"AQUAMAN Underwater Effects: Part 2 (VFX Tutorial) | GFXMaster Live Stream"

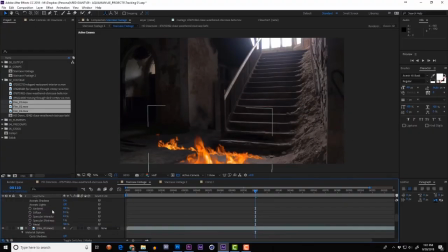This will save me the time of repositioning and rescaling every piece of footage I bring in, and it's also really helpful for any plugins that utilize the 3D space.
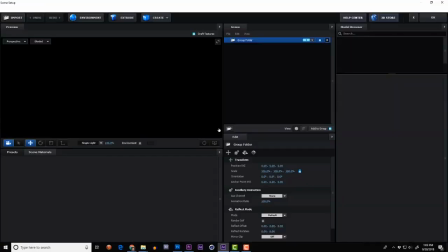Particle effects like Particular and Form will be really happy, and 3D effects like Video Copilot's Element will have a great head start when you create.
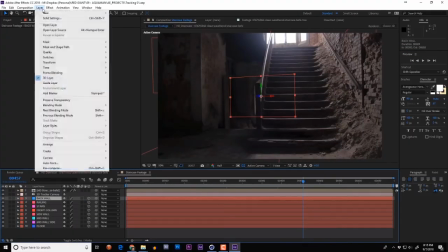And now on with the episode. Color correction is the next step on our journey.
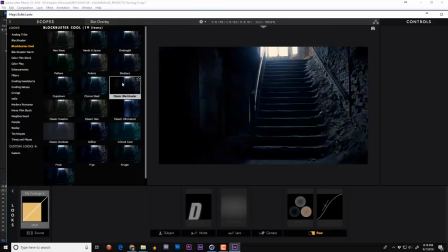As a starter, I'm going to apply Magic Bullet looks. After shopping around, I settle on the classic hot and cold look.
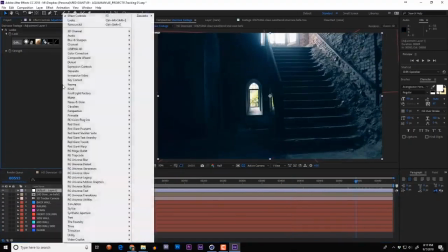Pretty neat. Next, I'll add Trapcode Shine to create some volumetric light.
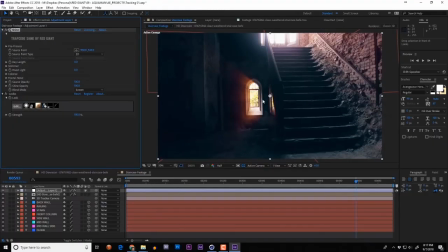I'll slide it up in the effects stack, and I'll also select the Aqua Light preset under Colorize.
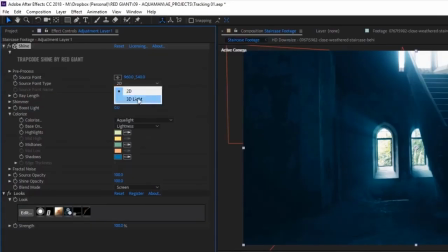Next, I can tell Shine to use a 3D light as its source point, and then create a light called Shine 1.
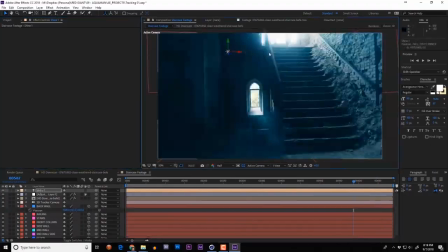By pushing this light back in 3D space, I can create the illusion that the light's coming from some distant point behind this building.
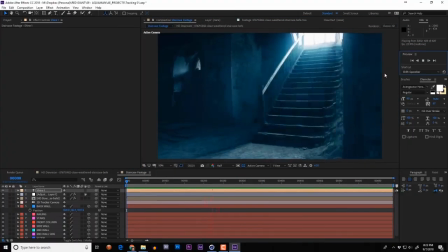And this is already looking great.
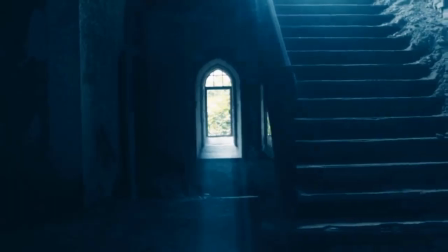Now, the brightly lit trees outside this window are kind of bumming me out, so I'm going to create a copy of my back wall solid,
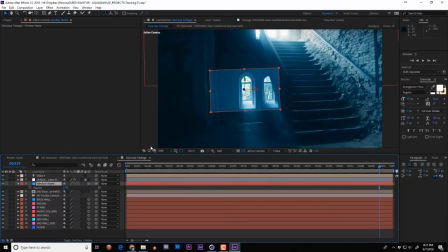rename it to Window Matte, and then do some slight repositioning and draw mask shapes in these windows.
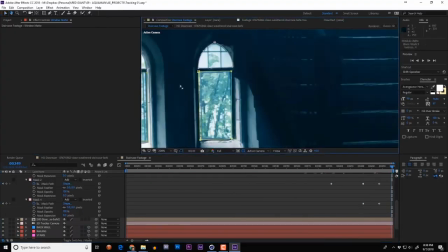With a few simple keyframes and a subtract mask to block them from when the staircase occludes them,
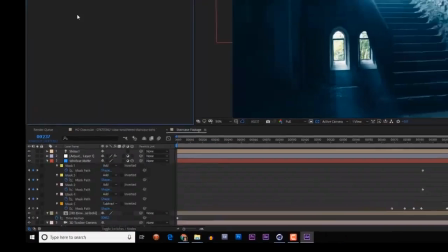I can switch this layer into an adjustment layer and throw a fast blur and toner effect on them.
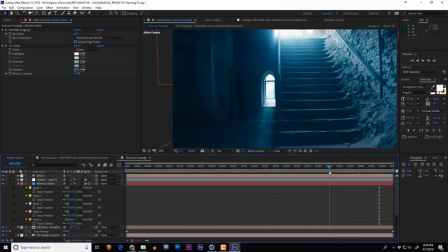Now these windows still function as a light source, but it's less obvious that there's like trees and stuff out there.
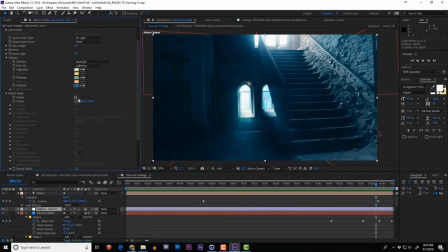Now jumping back into Shine, I can utilize the fractal noise pattern to make these light rays look a little bit more organic.
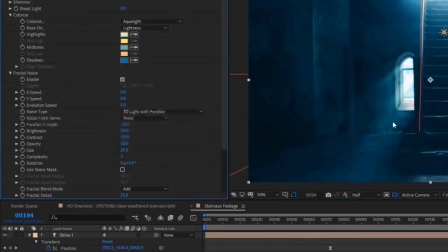I'll select the 3D light with parallax and use the cutout blending mode.
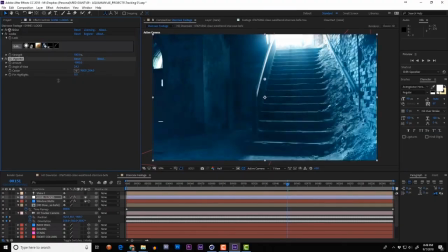Next, I'm going to add CC Vignette. It'll just make the space feel a little bit more mysterious and dark toward the edges.
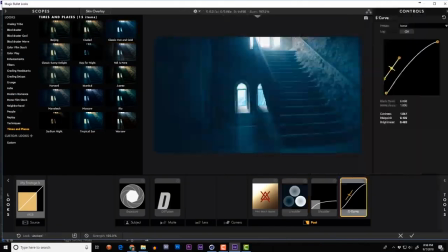I'm also going to dive back into Looks and play with the S-Curve module a little bit.
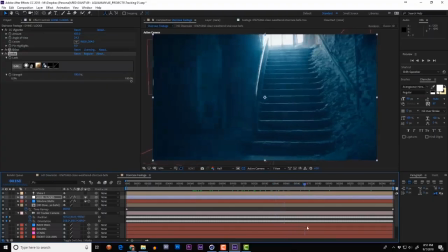And there we are. That about covers our full checklist for the Look category. And now it's time to add a few elements to help sell the idea we're underwater.
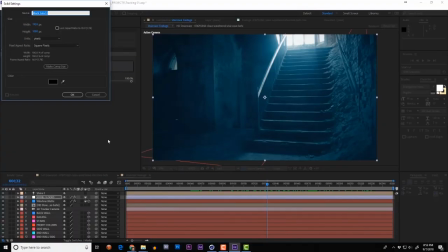Let's start with the floating debris. Trapcode Form is just perfect for this.
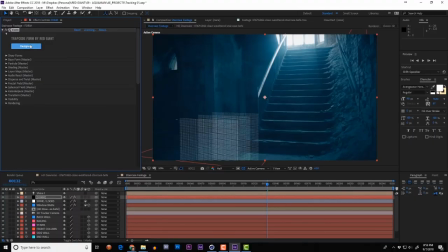I'll add a solid with Form, and then open the designer window to get a head start on the look.
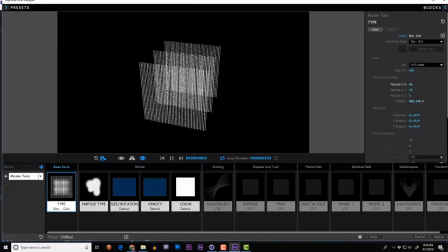Let's select the cloudlet particles and create a box grid, adjusting the number of particles on the grid until we have a kind of uniform look.
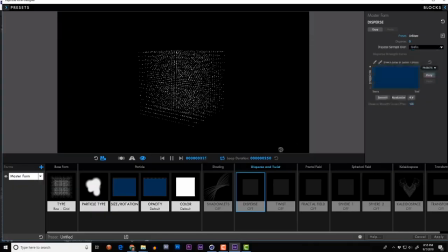I'll add some randomness to the size of these particles, dial up the disperse value, and the fractal field influence.
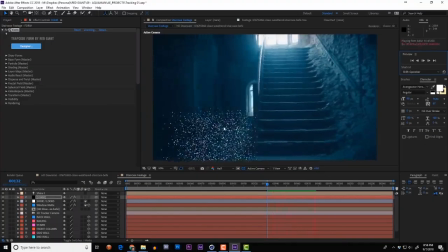And let's go with that for starters. As you can see, this box grid appears right in the middle of our ground plane, which is great.
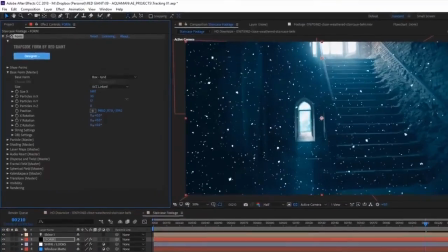From there I can push and pull the position of the box and resize the whole shape to fill the space.
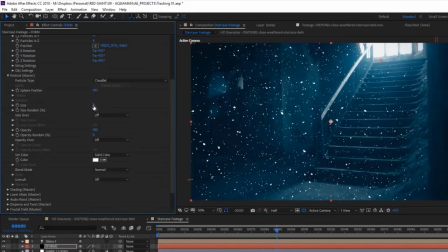Once it's the right size, I can turn down the opacity of some of these particles so they look like just light debris.
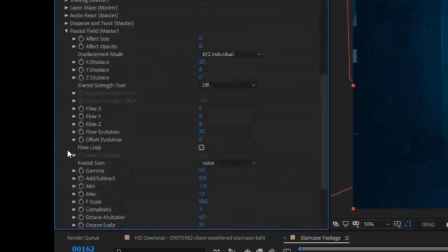I'll also play with the fractal field settings until I like the floating speed of these particles.
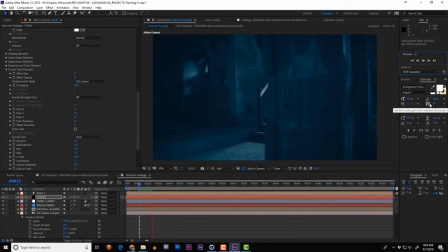Once I like all that, I notice that there's this column right at the very beginning of the footage, and it'd be nice if I could have it occlude these particles.
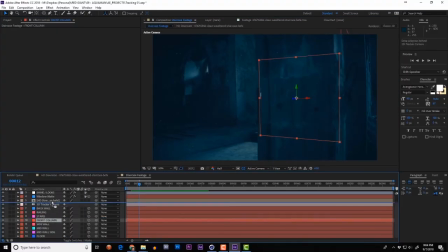So I create a copy of the front column solid.
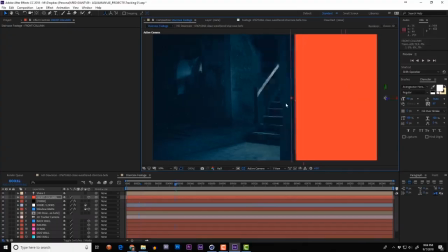I scale it and mask it properly, and then apply it as an inverted alpha matte.
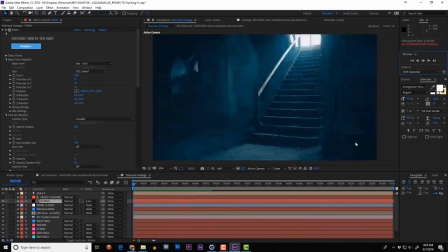There we are. Next on our list is Caustics.
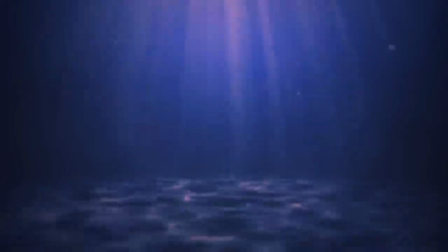These are the patterns created by light passing through a water surface. They're pretty simple to generate in After Effects.
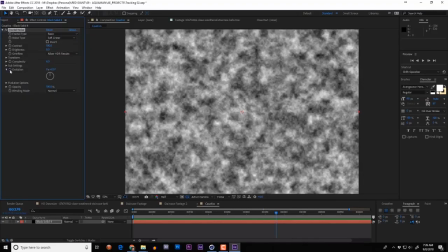Fractal noise on a solid, then Alt-Option-click to add an expression to the evolution, and put something like the result you like.
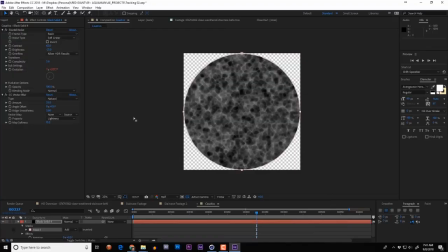I'm going to preemptively add a feathered mask around this whole thing so there are no harsh edges.
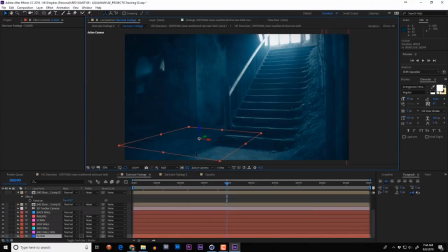Now I can take that caustic card and in for. I could just do caustic card to replace it.
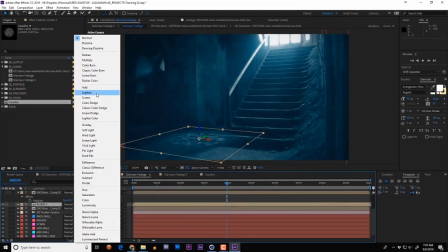I change the blending mode to add or screen and double check that within the layer properties the layer doesn't accept lights.